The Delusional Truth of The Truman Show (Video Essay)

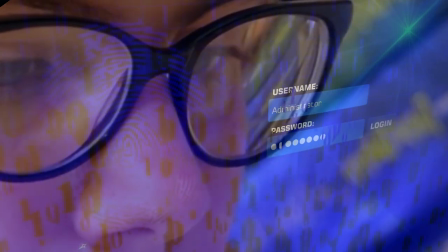(0:00)
Somewhere in the world, someone is watching you.
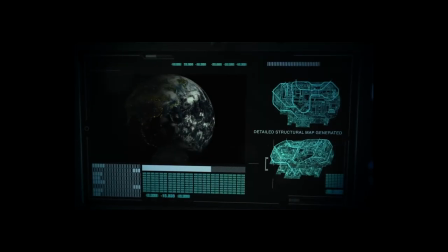(0:02)
They are one step ahead of you, using you as a pawn in a chess game, constructing the events of your life like a screenplay as you exist in an oblivious utopia. If everything around you is manufactured, is anything at all real?
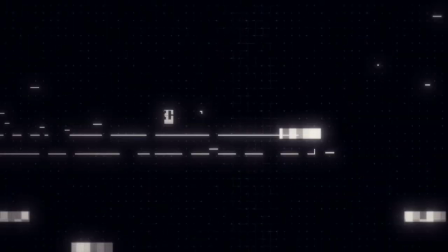(0:16)
This is not a commentary of the modern surveillance state, but an earth-shattering reality for Truman Burbank.
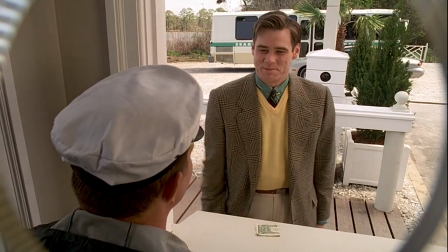(0:22)
Director Peter Weir's distinct stylistic choices,
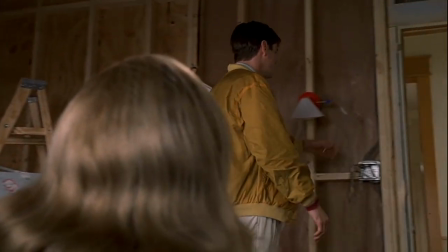(0:25)
coupled with Andrew Nichols' ominous screenplay work together to create the immersive cinematic world of the 1998 film The Truman Show that is so effective it feels eerily familiar to our own.
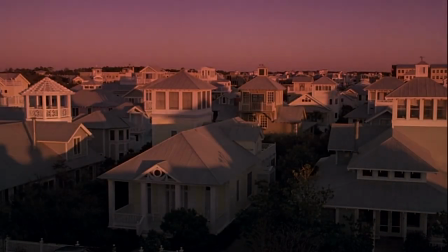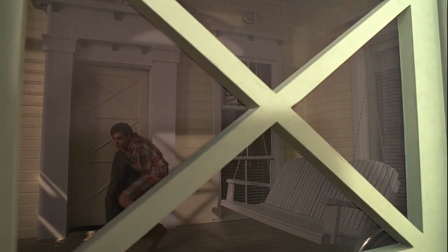(0:42)
The visual structure of The Truman Show is one of the most captivating aspects of the film,
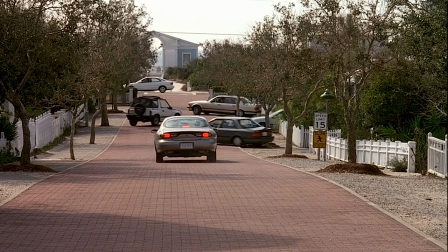(0:47)
cleverly utilizing different camera angles and movements alongside critically timed character blocking to create the well-oiled machine that is the town of Seahaven.
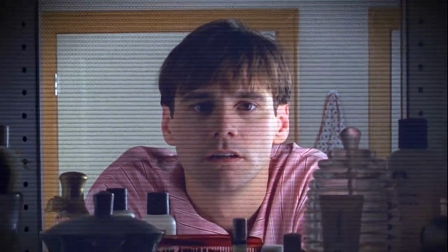(0:57)
We first see our titular character as the show's viewership would, encased behind a television screen.
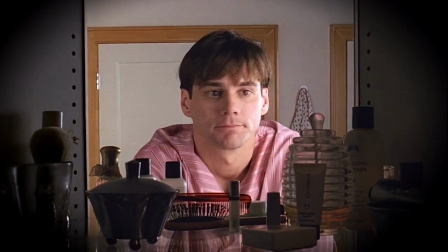(1:03)
It seems as if he's talking to us, until he breaks away and we realize there is a hidden camera in his bathroom mirror.
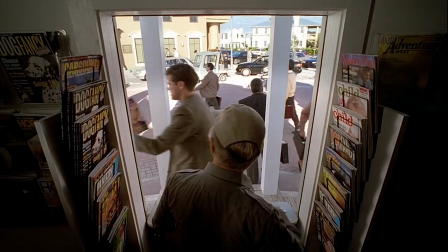(1:10)
Many of the shots of Truman throughout the film are framed in order to look like they are being captured by a hidden camera.
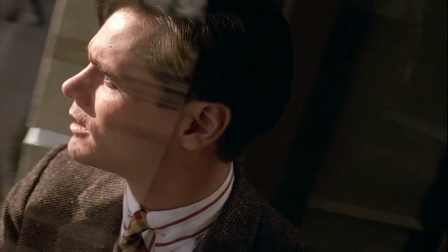(1:16)
This results in a number of unconventional shots.
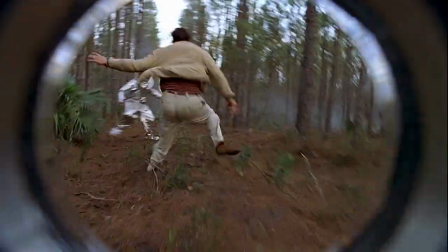(1:18)
We often see Truman encircled by an iris, under the scope of a fisheye lens, or obstructed by other items.
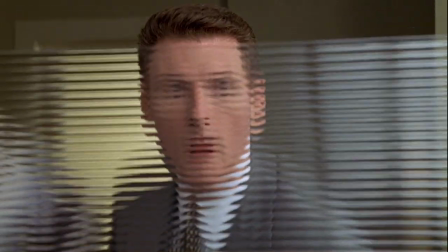(1:26)
The camera is not placed in the most obvious or convenient location,
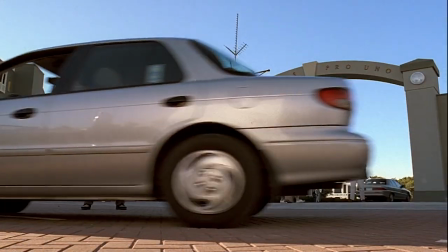(1:30)
but rather exists anywhere it will appear inconspicuous, like this shot of Truman's rear as he tends to his garden.
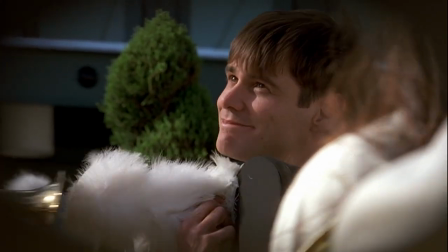(1:36)
The notion of capturing the clearest shot possible is abandoned in order to achieve the perception of reality.
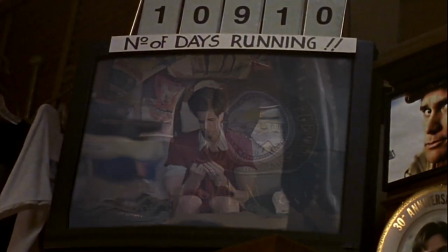(1:42)
This hidden camera visual structure is broken for the first time by the inciting incident,
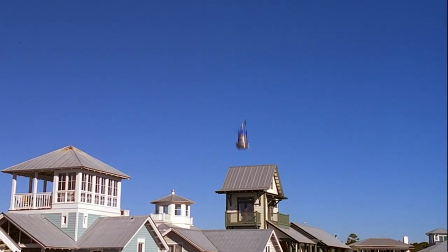(1:48)
the stage light falling from the sky, where Truman is shown for the first time from a wide exposed angle.
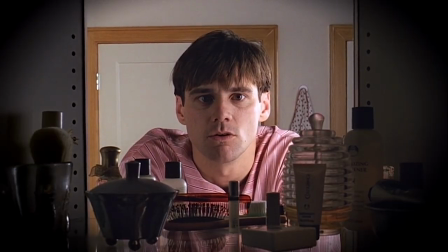(1:54)
Before, when he looks into the camera, it feels as if we were having a conversation with him.
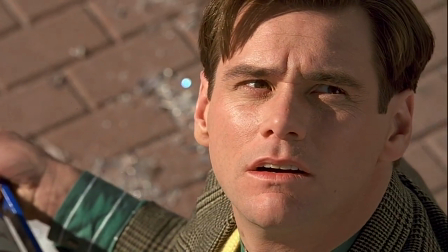(1:59)
This time, it imposes a feeling of voyeurism onto the audience, like we are looking at something we shouldn't be seeing.
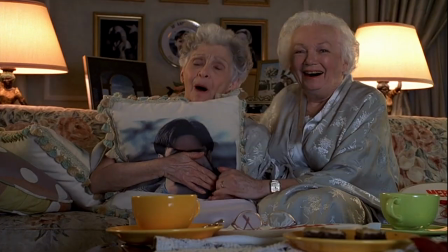(2:06)
Yet we still watch, and when he escapes, we too cheer like the audience watching him from their homes, from a crowded bar, or from their bathtubs. And you can see when I've moved my feet enough to get in and around the character, and you can tell when I have zoomed out or stepped out a little bit and I'm outside of the action. You can really feel it. So the more and more you're operating and you think you've locked onto that little shot, just take a couple more steps in to get a little bit more in the action. And that's what's going to excite the frame a lot more. This is reality television cinematographer Sherry Cock speaking on the importance of capturing truth on screen. But unlike most unscripted television,
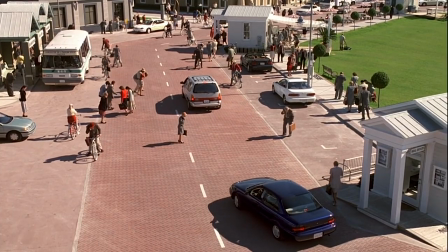(2:50)
The Truman Show does not employ cinematographers who cart around hefty film cameras, instead placing them covertly amongst the crowd.
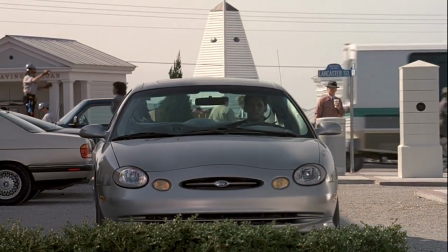(2:58)
This makes the audience feel as if they are in on the action, like they themselves might be a resident of Sea Haven.
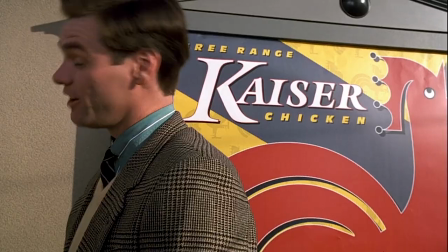(3:04)
The first occurrences of these cameras on the inside are relatively tame. The pair of men who repeatedly shove Truman in front of different advertisements,
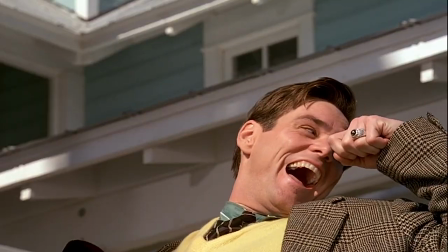(3:12)
the dog who playfully jumps on him every morning, or the radio that converses with him on his way to work.
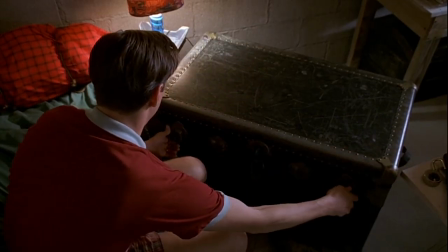(3:19)
However, as Truman begins to doubt more and more the fundamental truths of his life, these shots appear more chaotic.
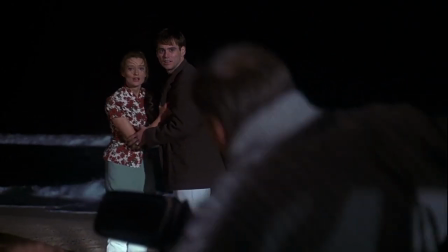(3:26)
When Sylvia's quote-unquote father comes to retrieve her after she reveals to him the truth,
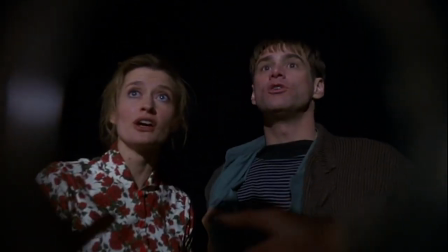(3:32)
the sequence is turbulent, the shots of Truman appearing like they were taken from a police body camera.
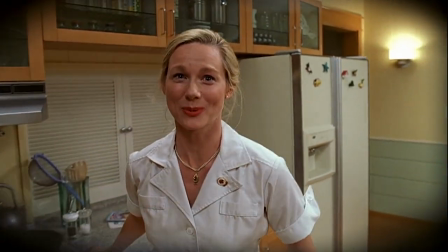(3:37)
Later, when Truman confronts Meryl, they are both shown obstructed by irises, instead of it being specifically directed at Truman.
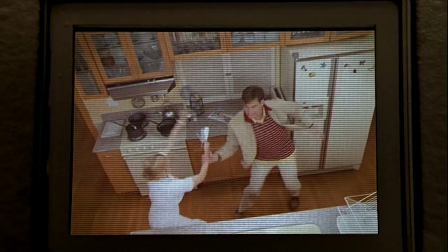(3:45)
This is the first time that either of them are confronting the manufactured nature of their relationship and seeing each other in different lights. Kristoff's presence in the film is nothing short of godlike, as the camera asserts.
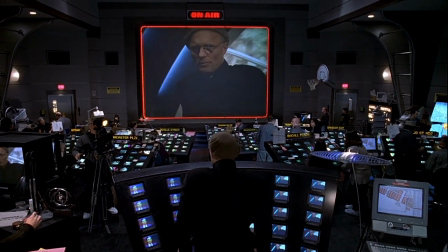(3:57)
The first time the audience is granted a conversation with Kristoff, it is during an interview that is shown to us through screens.
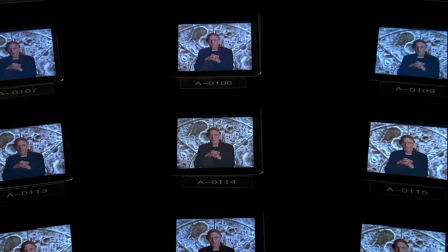(4:05)
Unlike showing Truman through a screen, this is a way of giving Kristoff power.